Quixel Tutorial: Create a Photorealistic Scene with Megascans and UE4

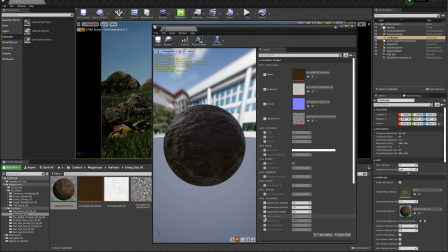797s
Yeah, in the end, I decided to go with this other material.
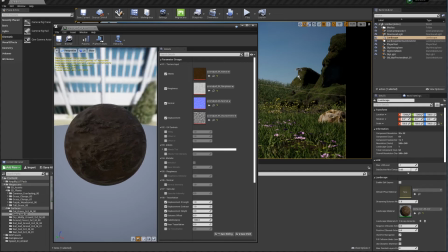802s
And if you didn't see me playing with the displacement in the other video, you can see it here now.
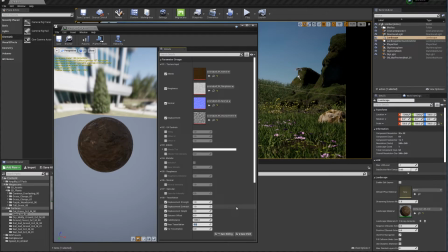810s
I'm just going to start playing with these variables until I get to a point that I'm happy. And again, tessellation is just adding more polygons in order for the displacement to come out.
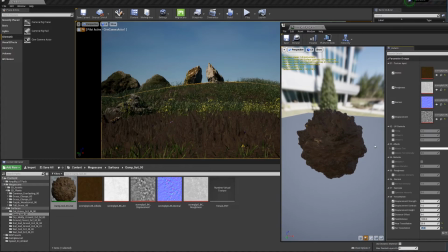822s
And actually this looks pretty fun. Like I have a hole in the middle.
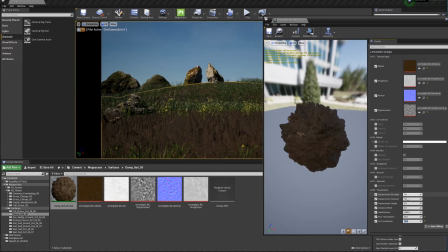828s
Like there's a cliff coming down, even though it looks stretchy. Just bring the displacement height down so it doesn't look as terrible.
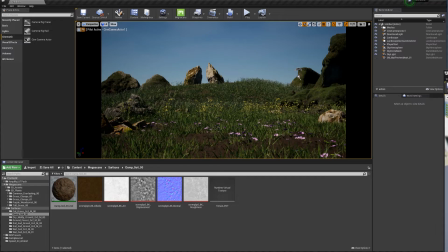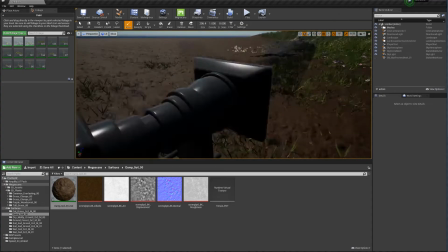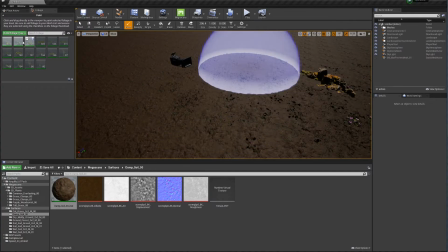858s
And now what I'm going to do is I'm going to add a little bit more foliage.
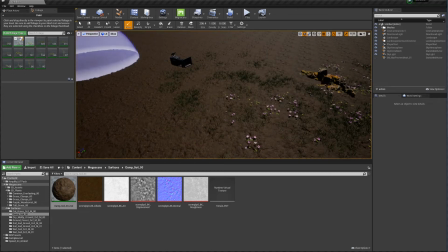866s
I actually brought in a bit of a taller type of grass.
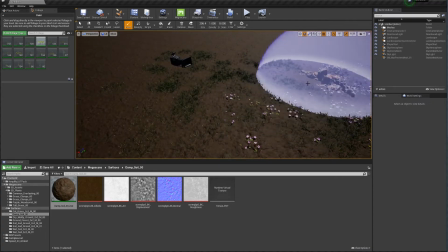874s
And I just want to fill out all those empty spaces that I'm having
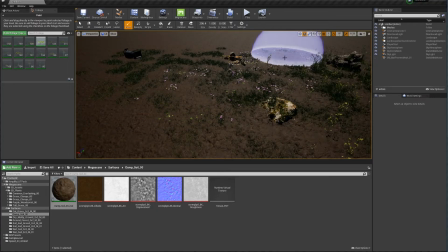879s
around so it doesn't look like somebody ripped off a patch of grass. This is supposed to be a very grassy kind of meadow with a hill. So I'm just trying to fill it up as much as I can.
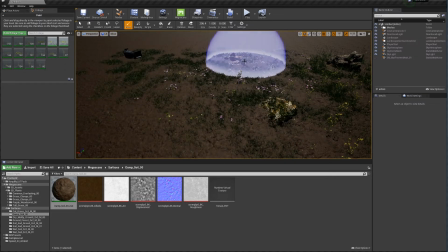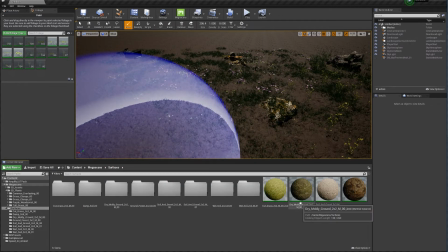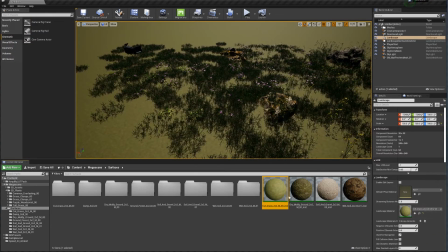904s
So in the end, that ground was not working for me.
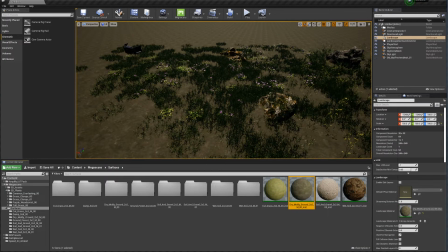908s
It was coming through the grass too much, so I decided to try with these other two and see which one was better,
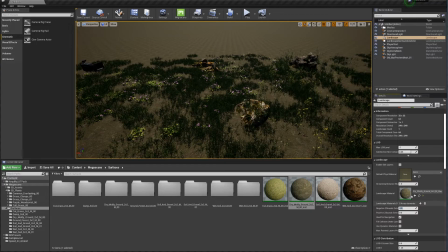916s
which one looked better on my camera. And it was starting to glitch out a little bit, so that's why I changed these two values.
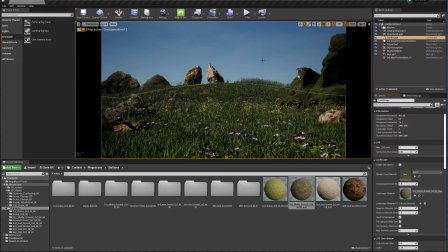926s
And again, you can watch that video for a more in-depth on the landscape, and I talk about that and why did I change the values. Now I have my camera shot exactly what I needed it,
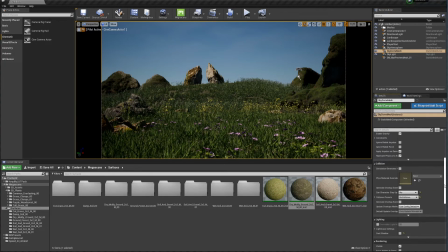939s
and as you can see, everything is looking really nice already, and that didn't take as long.
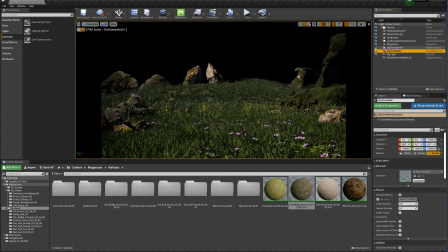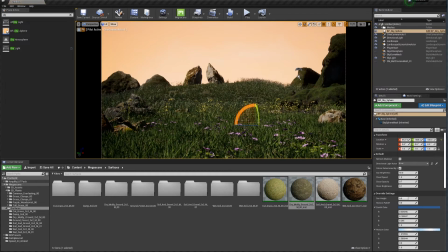954s
What I'm doing here is I'm going to add the sky sphere again, just because I was feeling that the previous sky dome was not giving me as much cloud as I wanted.
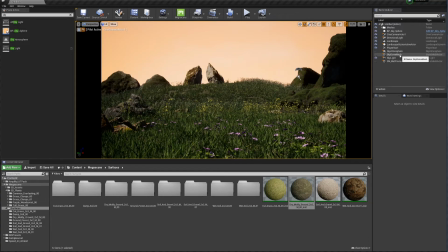964s
The atmosphere was nice and I really like the sky, but it wasn't giving me that kind of like, I wanted to have clouds in the background.
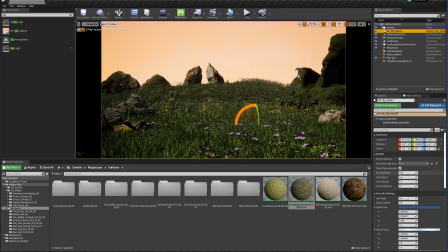972s
So I just brought in this sky sphere. And I'm playing with the opacity, sun height, just to get to the value that I need.
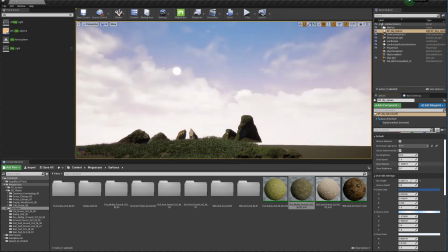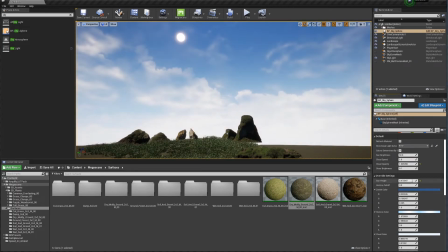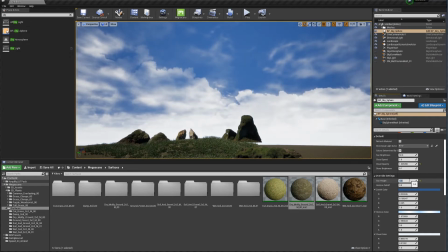1003s
So you can always increase the values further than what you have with the slider. So as you can see, that gave me a really nice blue sky, which is what I was looking for.
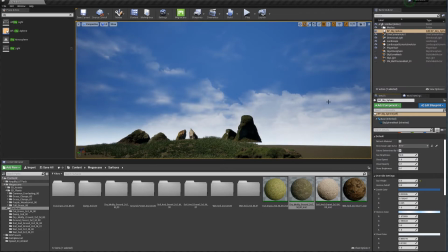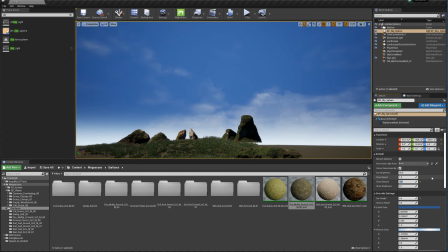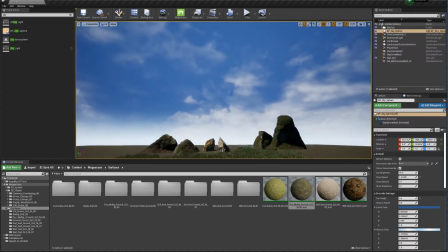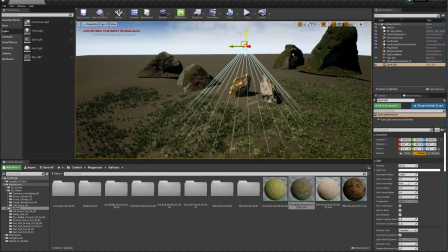1033s
This very specific part, this is only to highlight the central piece of this composition.